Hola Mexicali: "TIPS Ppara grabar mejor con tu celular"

Muy bien, pues estamos de regreso aquí en Ola Mexicali y está con nosotros un invitado, Carla Kenia, que es Reinaldo Cantú y bueno, seguramente usted ya lo conoce, es productor y bueno, hace muchas cosas, para él es de Planeta Producciones. Así es, muchas gracias. Gracias por estar aquí, Reinaldo. Buenos días, bienvenido. Buenos días. Y bueno, hoy voy a presentar ahí unos tips que vamos a estar aquí haciendo eventualmente en el programa. Me parece perfecto. ¿Qué vamos a aprender de ti? A ver, cuéntanos. Mira, hoy vamos a hablar, ya ves que ahora con los teléfonos celulares y todo esto, puedes grabar calidad HD con los videos, o sea, grabar video. Ya casi necesitas una cámara de video, puedes grabarlo todo ahí. Pero no por solo que grabe con buena calidad vas a tener buenos videos. Tienes razón, muchos ya nos creemos productores y creemos que tener un teléfono con esa tecnología lo podemos hacer. No, no, no, tiene mucho que ver cómo lo grabas. Por ejemplo, ¿tú cómo grabas? A ver, pues yo tomo mi teléfono y bueno, pues grabo así, ¿no? Pues lo pones, te vas al área de fotografía, ¿no? Al área de fotografía y nos vamos al área de cámara, presionamos y empezamos a grabar. Y aquí, bueno, específicamente en video. Pero si le haces así, pues vas a grabar un video que tú misma cuando lo veas te vas a marear, ¿no? O sea, van a ser videos que no van a estar bien grabados porque la cosa es que seguramente los quieres para compartirlos. Entonces, aquí les voy a dar Hay una cápsula que vamos a pasar aquí De cinco tips Que les van a ayudar para tener mejores videos Para grabar mejores videos con tu celular Pues me gusta, ¿qué te parece si vamos a verlo? Y ahorita nos explicas detalladamente Vamos a verlo
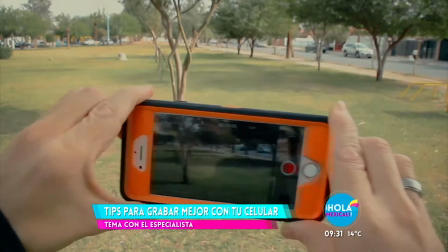(1:35)
Si quieres grabar mejores videos con tu teléfono smartphone Sigue estos cinco consejos básicos Uno,
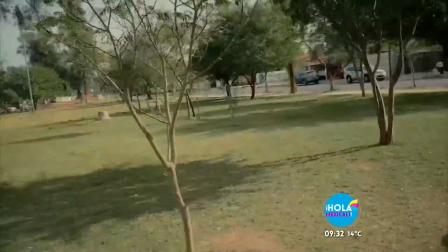(1:42)
haz tus tomas lo más estables posibles A nadie nos gusta ver videos con las tomas todas movidas Esto puede ser incómodo e incluso irritante.
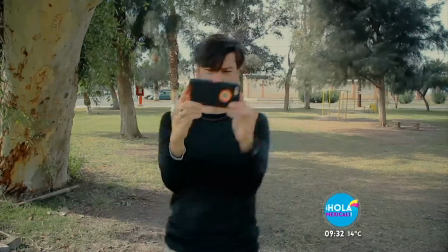(1:52)
Cuando grabes, toma el teléfono con tus dos manos, separa las piernas y pega los codos a tu cuerpo.
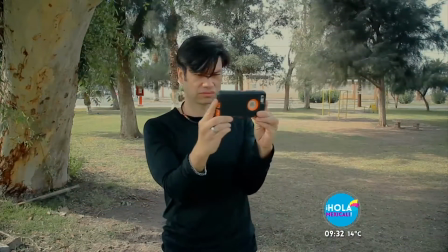(1:58)
Esto te dará mayor estabilidad. Haz movimientos suaves cuando quieras hacer un paneo, es decir, mover tu toma de un lado a otro.
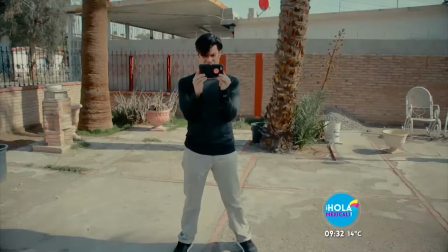(2:07)
2. Busca buena iluminación. De preferencia, graba en lugares bien iluminados, por ejemplo, de día en exteriores.
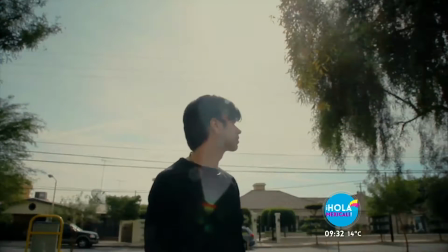(2:16)
Y nunca grabes con una luz fuerte frente a ti, ya que solo grabarás siluetas.
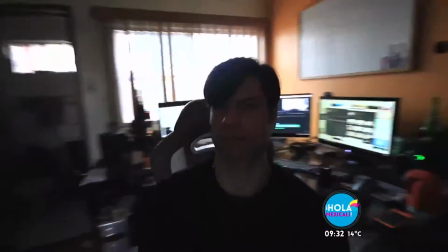(2:21)
Si hay una luz potente, como por ejemplo la de una ventana o el sol directo, volteate.
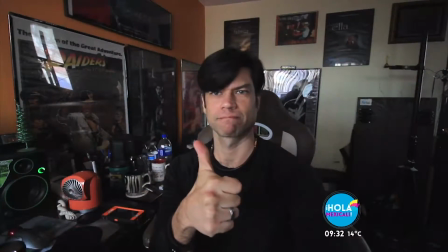(2:26)
De esta manera, esa misma luz te servirá de reflector. 3.
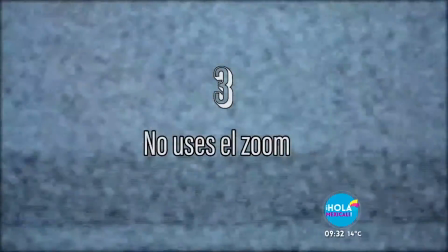(2:31)
Trata de usar el zoom lo menos posible.
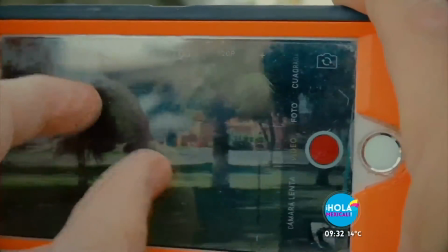(2:33)
El zoom automático integrado en algunas cámaras smartphone no son tan buenos, ya que para acercar la imagen lo hace de manera digital, agrandándola.
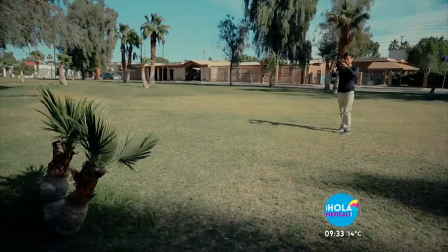(2:42)
Esto provoca que baje la calidad de la resolución. Si necesitas hacer una toma de cerca, acércate tú físicamente.
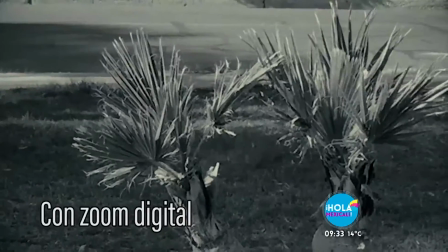(2:49)
De esta manera tendrás mejores resultados.
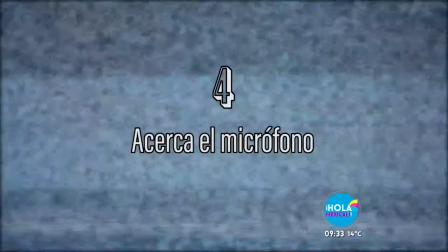(2:55)
4. Acerca el micrófono si grabarás un diálogo.
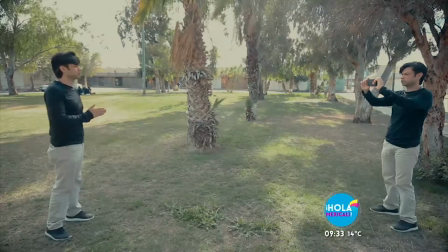(2:58)
Si lo que quieres es grabar a alguien hablando a cuadro, lo mejor es acercar el micrófono de tu cámara para que capte un audio más claro.
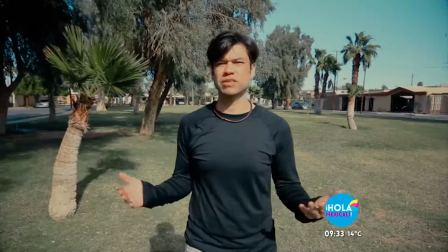(3:05)
Pide a la persona que grabas que hable fuerte y busca sitios donde no haya mucho ruido para que grabes un mejor sonido.
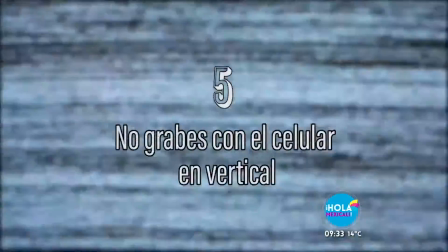(3:13)
Y en el número 5, el consejo más importante es, no grabes verticalmente.
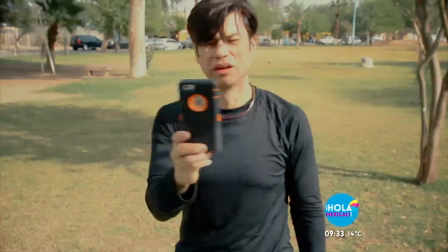(3:18)
Esta es la más importante, nunca grabes con el teléfono de manera vertical, debería de estar prohibido.
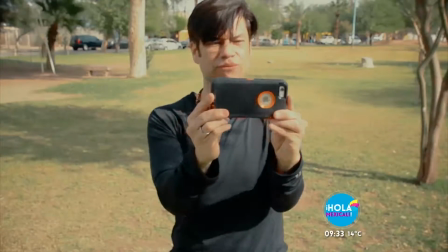(3:25)
Siempre úsalo horizontalmente, seguramente el video que estés grabando lo quieres para publicarlo en las redes sociales o para verlo en tu televisión.
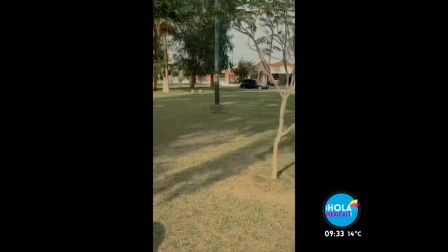(3:33)
Todos estos sitios lo acomodarán en formato horizontal. Pero si lo grabaste con el teléfono vertical,
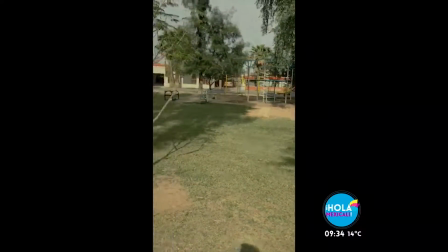(3:40)
no llenará toda la pantalla Es por eso que vemos videos con las odiosas barras negras a los lados
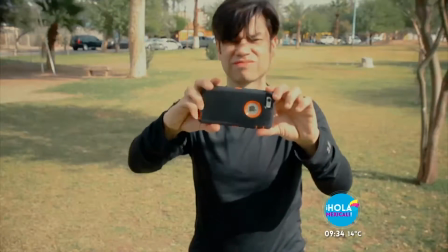(3:46)
Evitarás esto solo girando tu teléfono de manera horizontal cuando estés grabando Así cuando veas tus videos,
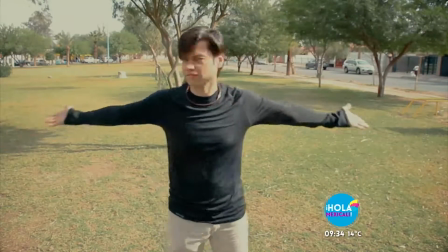(3:52)
tendrás una imagen más amplia y mucho, mucho mejor
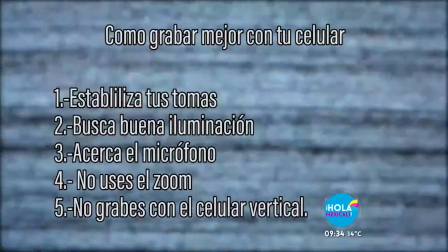(3:57)
Así que a la próxima que quieras grabar un video con tu teléfono Recuerda estos 5 consejos y tendrás mejores resultados